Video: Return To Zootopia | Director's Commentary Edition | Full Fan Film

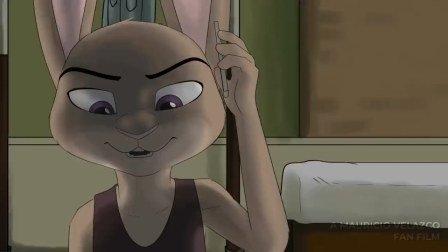[8:22]
So she decides, you know what, forget the ZPD, I can do this on my own. And I think the main thing I wanted it to be is that she's not defined by her job.
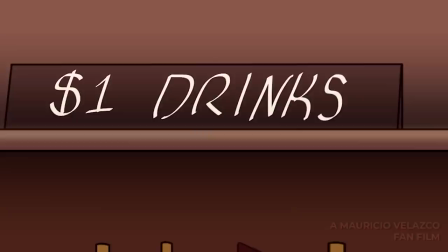[8:31]
It's defined by what she wants to do. You know, it's not a title, it's her, you know, and I wanted that to be more important than, like, I want to be an officer, you know.
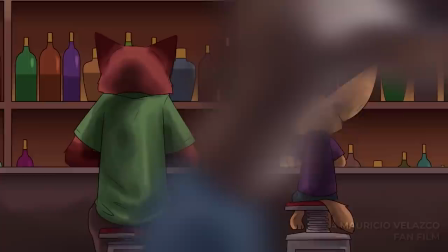[8:41]
I love this scene. I actually really like the first, like, maybe, like, 10 minutes of the movie.
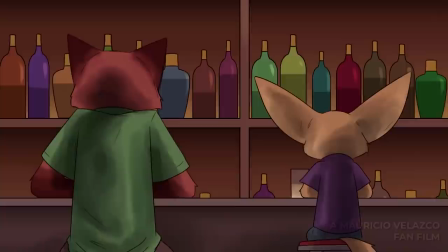[8:45]
I really like how everything is done. So, if you can tell, the colors are very unsaturated.
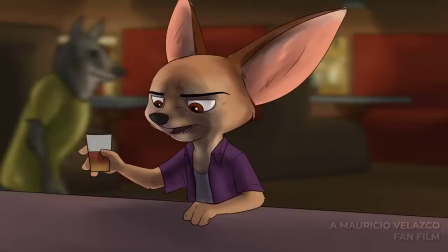[8:52]
They're not very saturated at all, and I wanted to give the city of Zootopia, that's what it's called, right?
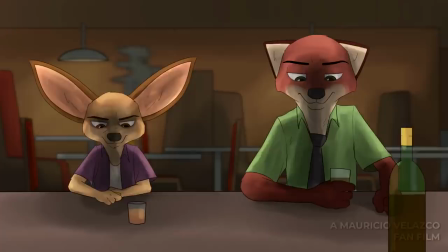[8:58]
Zootopia? Yeah, I'm not that dumb, right? I wanted to give the city of Zootopia a very earthy feel and feel it more grounded, make it more grounded. So in the actual film, Zootopia,
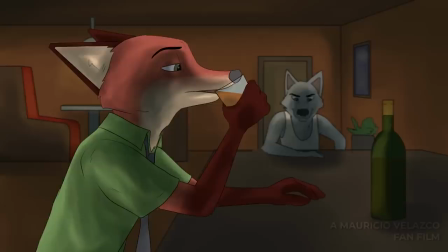[9:09]
it's very colorful, and then little by little it gets darker and grimier, but it still kind of maintains its wonder.
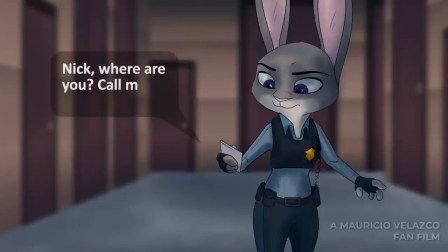[9:16]
Here I wanted it to feel really seedy, and I wanted it to feel kind of gritty in some parts.
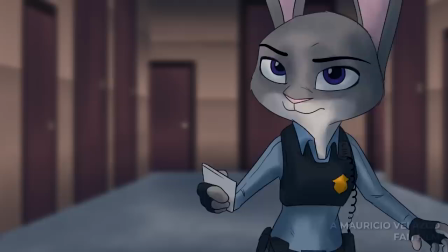[9:22]
So there are certain areas in the film where things are desaturated, and it's essentially to make it feel like a real world and not like a fantasy world.
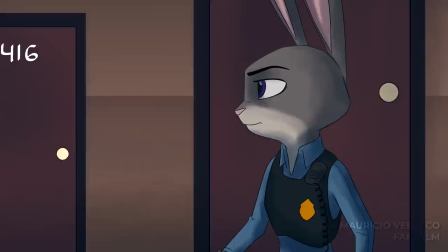[9:31]
At the beginning, you know, in the actual film Zootopia, Judy Hopps enters Zootopia, and she's like, wow, this is like this amazing world, and again, it's like a fantasy world. So now that she's here and she knows what it is like,
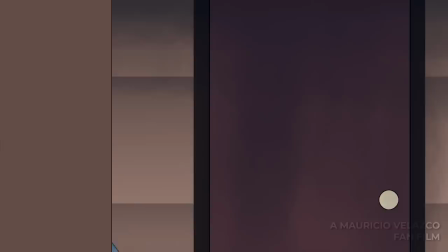[9:42]
it kind of ends up being like, you know, it's a normal world, and there are parts that are pretty and there are parts that are crappy,
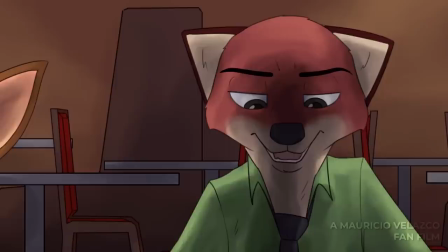[9:49]
and that's what I wanted to showcase. this was tough to animate, but I really like the cutting back and forth.
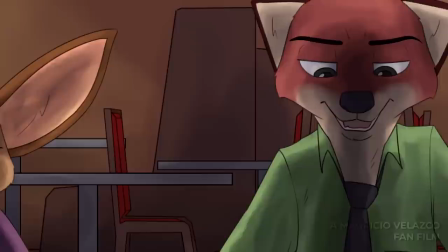[9:57]
I think
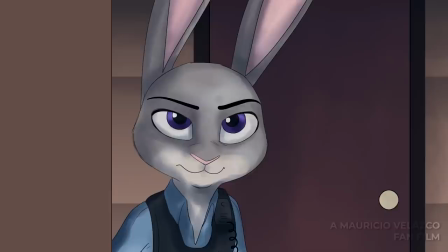[10:02]
this was actually the first script I did. Also, in this conversation, there's a nod to a character named Jennifer.
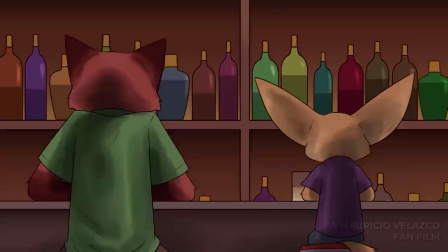[10:10]
That's obviously Jennifer Goodwin, who voices Judy Hopps in the film.
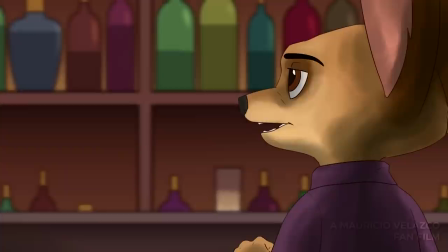[10:16]
There's a bunch of cameo, like, random names that are thrown out that are actually people who worked on the film.
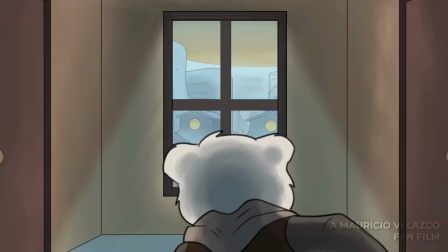[10:22]
So, like, Byron Howard, Rich Moore, Lee, like, from Lee's Donuts, that's someone who worked on the film, I think.
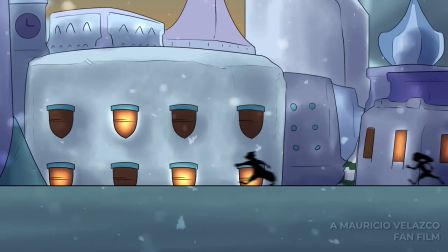[10:29]
Yeah, I really like doing that. I feel like I've seen that shot somewhere, but I thought, like, that was an original thought, but I'm pretty sure that's been done multiple times, the jumping through a window.
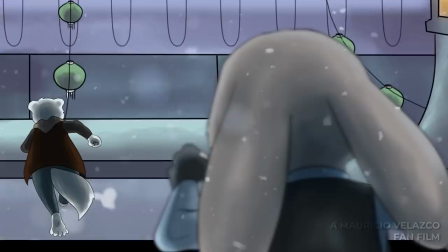[10:38]
Now Judy's running, and again,
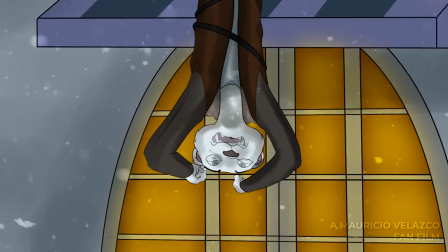[10:41]
this was very hard to animate, and this is the first time I ever did something that was, like, the canvas had to be long, and I had to, like,
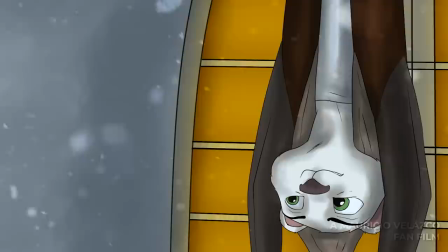[10:49]
move the canvas. I did all this in Premiere, which is a terrible idea if you're ever going to animate and stuff.
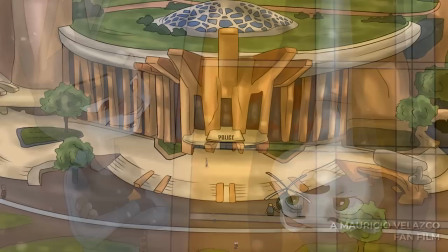[10:55]
If you're going to use an Adobe product, like, use After Effects or something. Don't use Premiere. This is impossible to do in Premiere.
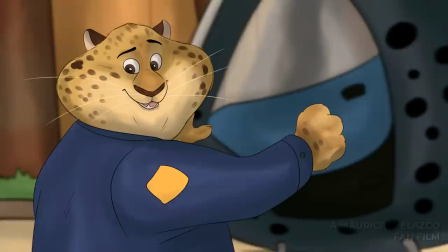[11:01]
I don't know how the hell I managed to pull it off, but, you know, now learning that, you know, After Effects exists, it's much better.
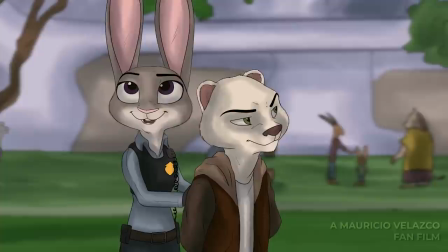[11:10]
This isn't alluding to anything, the helicopter. The helicopter was supposed to be the original draft of the film.
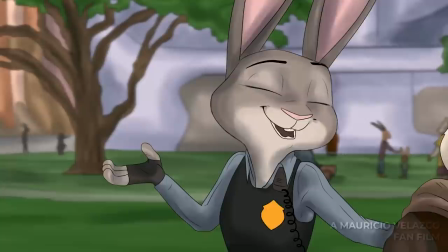[11:16]
It was always there. In the end of the original version of the film I wrote, Mrs. Shell was the bad guy,
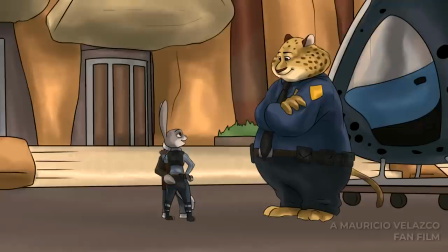[11:24]
and I didn't want to make Miles Walker the bad guy because it felt a little too obvious.
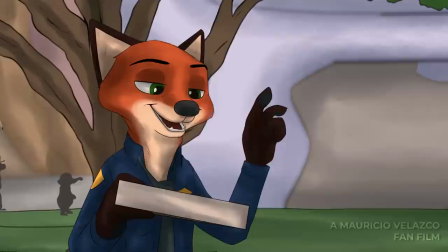[11:28]
But then in the final version that came out, I decided it's not that it's obvious,
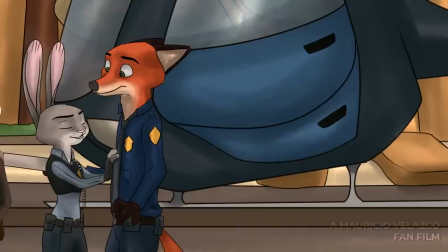[11:34]
it's how he becomes a bad guy that's more interesting than, oh, look, it's a twist, you know?
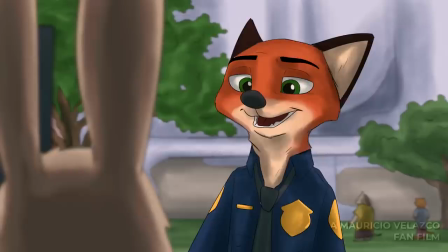[11:39]
I didn't really care for the twist.
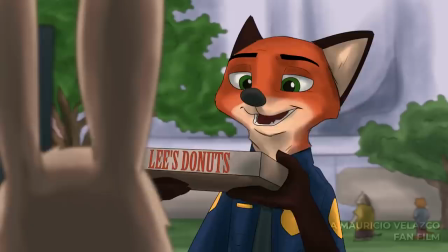[11:41]
What I really cared about was the reason why Miles Walker became an antagonist and his past.
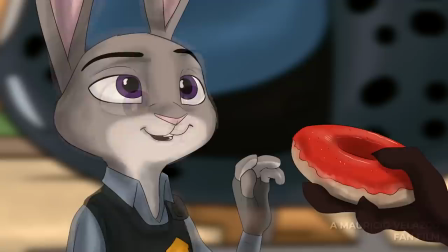[11:48]
So, yeah, there we go. Lee's Donuts, that's a reference to someone who worked on Zootopia.
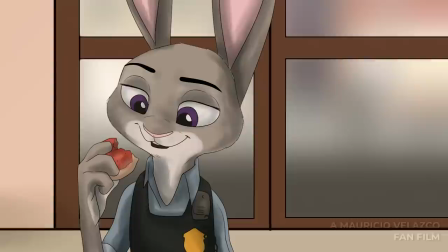[11:53]
I can't remember their name, but I wanted to add them in there because I feel like everyone who worked on the movie is a god.
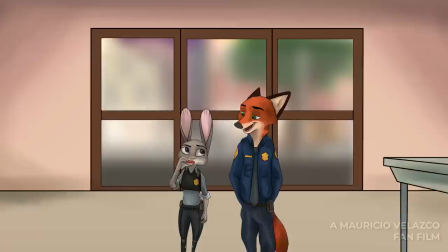[11:58]
That cut is great. I don't know if I actually... I wrote everything.
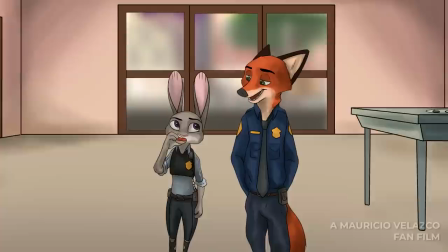[12:03]
I don't know which draft this was in because I have, like, 16 drafts of the story.
Stereotype that we all love donuts is actually true.
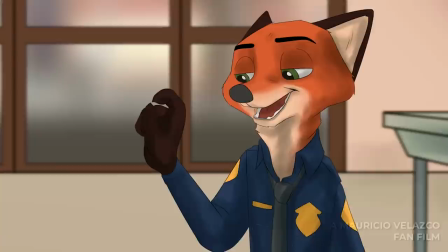[12:09] I've never felt so happy to be stereotyped.
Wait. So, here.
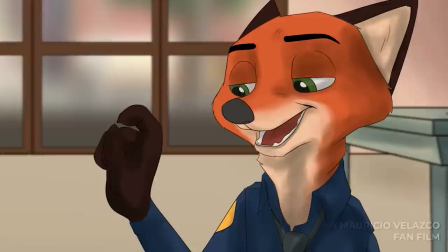[12:13]
Actually... Parsons and Ferrer. So Parson and Ferrer are people I know in real life, or at least I used to know.
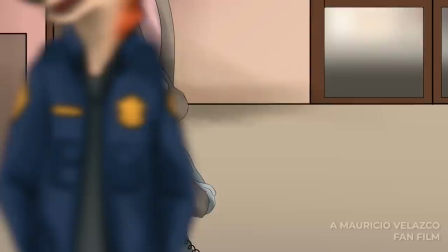[12:20]
This is in high school, so that was another cameo from friends of mine.
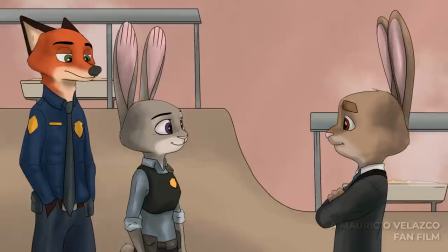[12:24]
So this is the introduction to Miles Walker, and here I didn't really know how to draw this guy, so it kind of shifts a little bit.